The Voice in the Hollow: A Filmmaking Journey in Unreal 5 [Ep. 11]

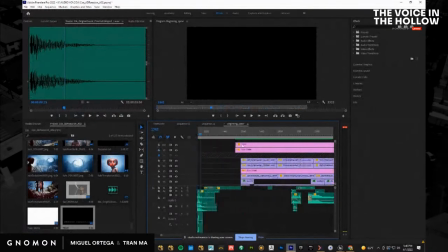100:08 I do have more contact, like these guys here. Then I would be doing this all through Live Link.
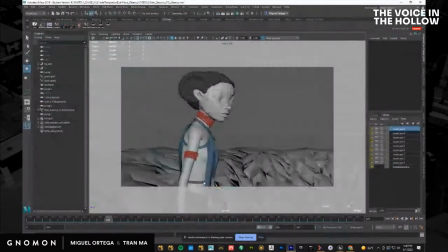100:17 But right now I don't care. So let's take a look. So I'm going to move it, frame it more to this side over here, because that's kind of what we've established.
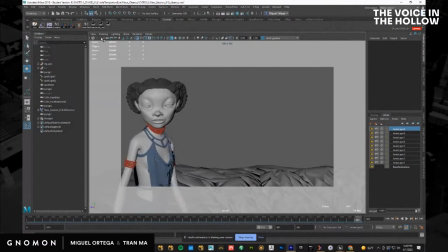100:28 And do that. Okay, I'll set a keyframe just in case. And I'll probably push in a little bit here.
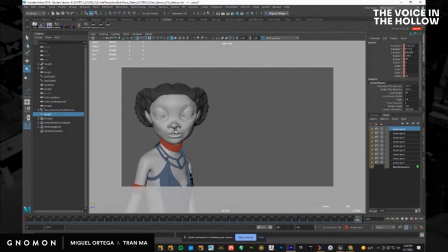100:41 Now I have to keep in mind that I'm doing
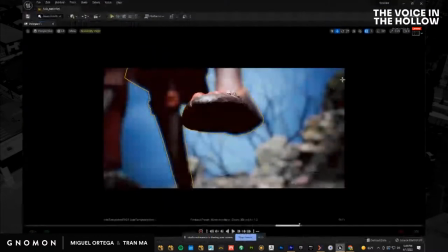100:47 an aspect ratio of 2:1.
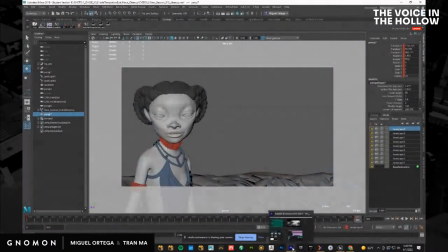100:53 Okay, so you could see our aspect ratio is very long.
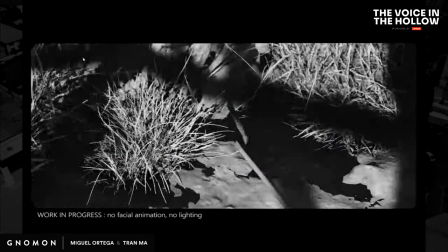100:59 And another thing you notice is we're kind of, not that this is really relevant to what I'm talking about at the moment,
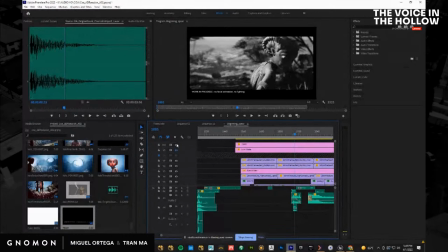101:06 but one thing you might notice, especially if I turn off this color mat here, is that we are rounding off the edges.
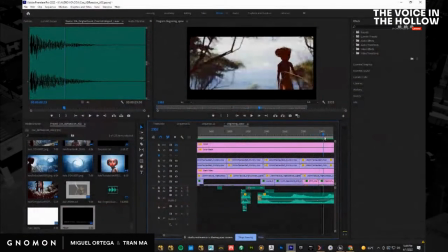101:13 So we do want this to have like an old film look. Usually I would never want this, but for some reason on this,
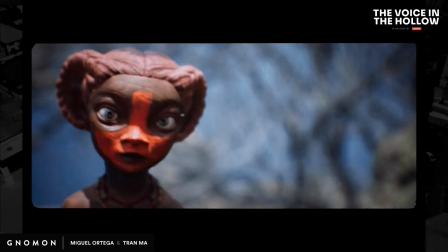101:22 because we're gonna make this feel more like stop motion at the end, when we start deleting the keys and making it jerkier,
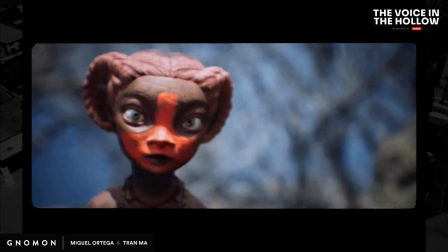101:28 I want it to feel softer.
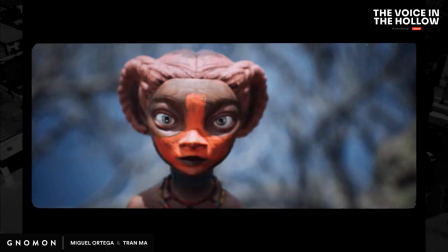101:33 I want it to have heavier grain. I want it to look crappier. I want it to not look perfect.
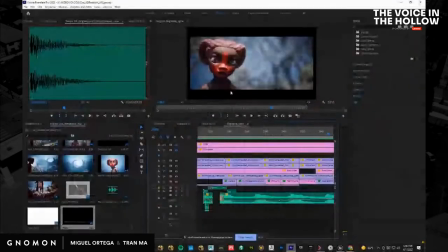101:40 So I want it to feel like it's shot on 16 millimeter. So I've been collecting like a bunch of 16 millimeter images that I liked, so that the final color correction will probably look more like that. But anyway, so my point is, considering I have this aspect ratio when I frame this,
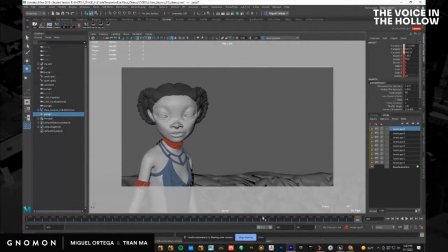101:59 I have to keep this into account to a certain degree. And I'll show you what I mean by that.
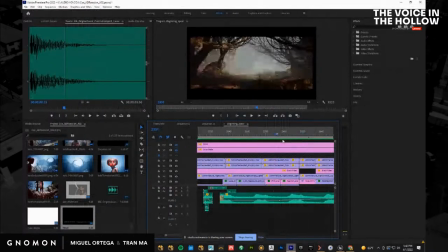102:06 Like if you look at this shot here, and I might be jumping around a little bit too much, but you could see here, if I turn off
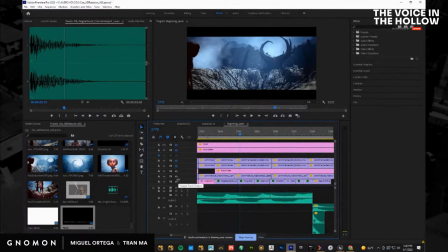102:21 the bars here, okay, pay attention to this black line here.
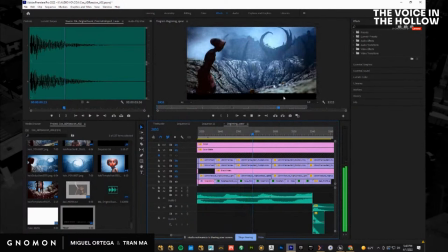102:34 And look how it appears at the bottom all of a sudden. Because I know that I have these ugly bars here, not ugly bars, but I have these crop bars here.
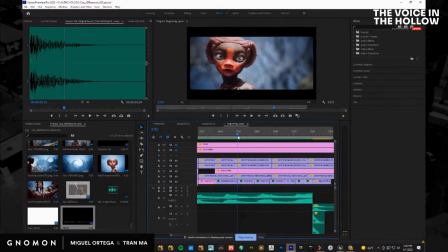102:44 Let me turn this off here. I actually like that because it allows me to reframe the shot a little bit inside of Premiere.
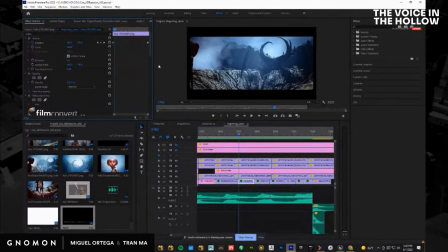102:52 So if I go over here to my controls here, you can see that I've actually adjusted the position of the image within the frame inside of Premiere. So in the beginning, it's like this.
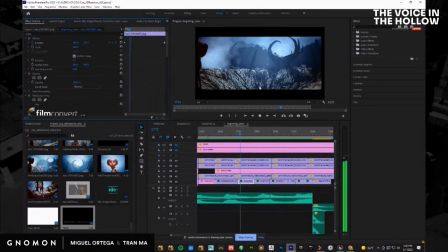103:10 And then the image starts literally just translating up. Now there's a camera movement happening in Unreal as well, but I'm also moving the image as a whole on Y, moving it up, to kind of make sure, because if I don't do that, check out what would happen.
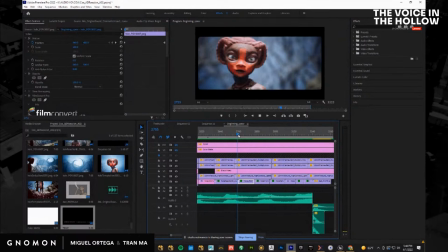103:29 So you can see in the beginning of the shot, I have the tree. But the most important thing is not necessarily the tree, but it's this hole that we're gonna start focusing on the next shot, the voice in the hollow.
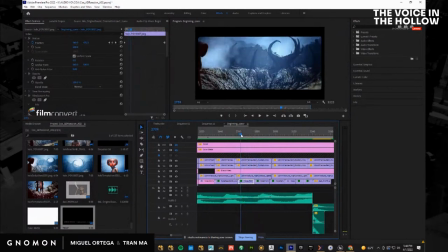103:45 This being, you know, this is our hole. This is where the voice is coming from, which will be explained at the end of the film. But if I do not do this, this is what I would have.
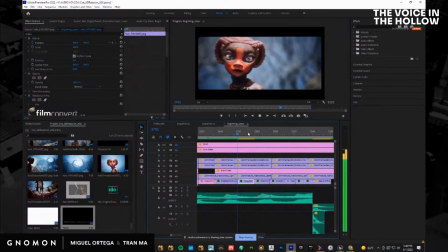103:58 If I delete this key completely, you can see the shot here, the tree, the tree, the tree, the tree. There's no hole ever. So by putting that in there, we now have that.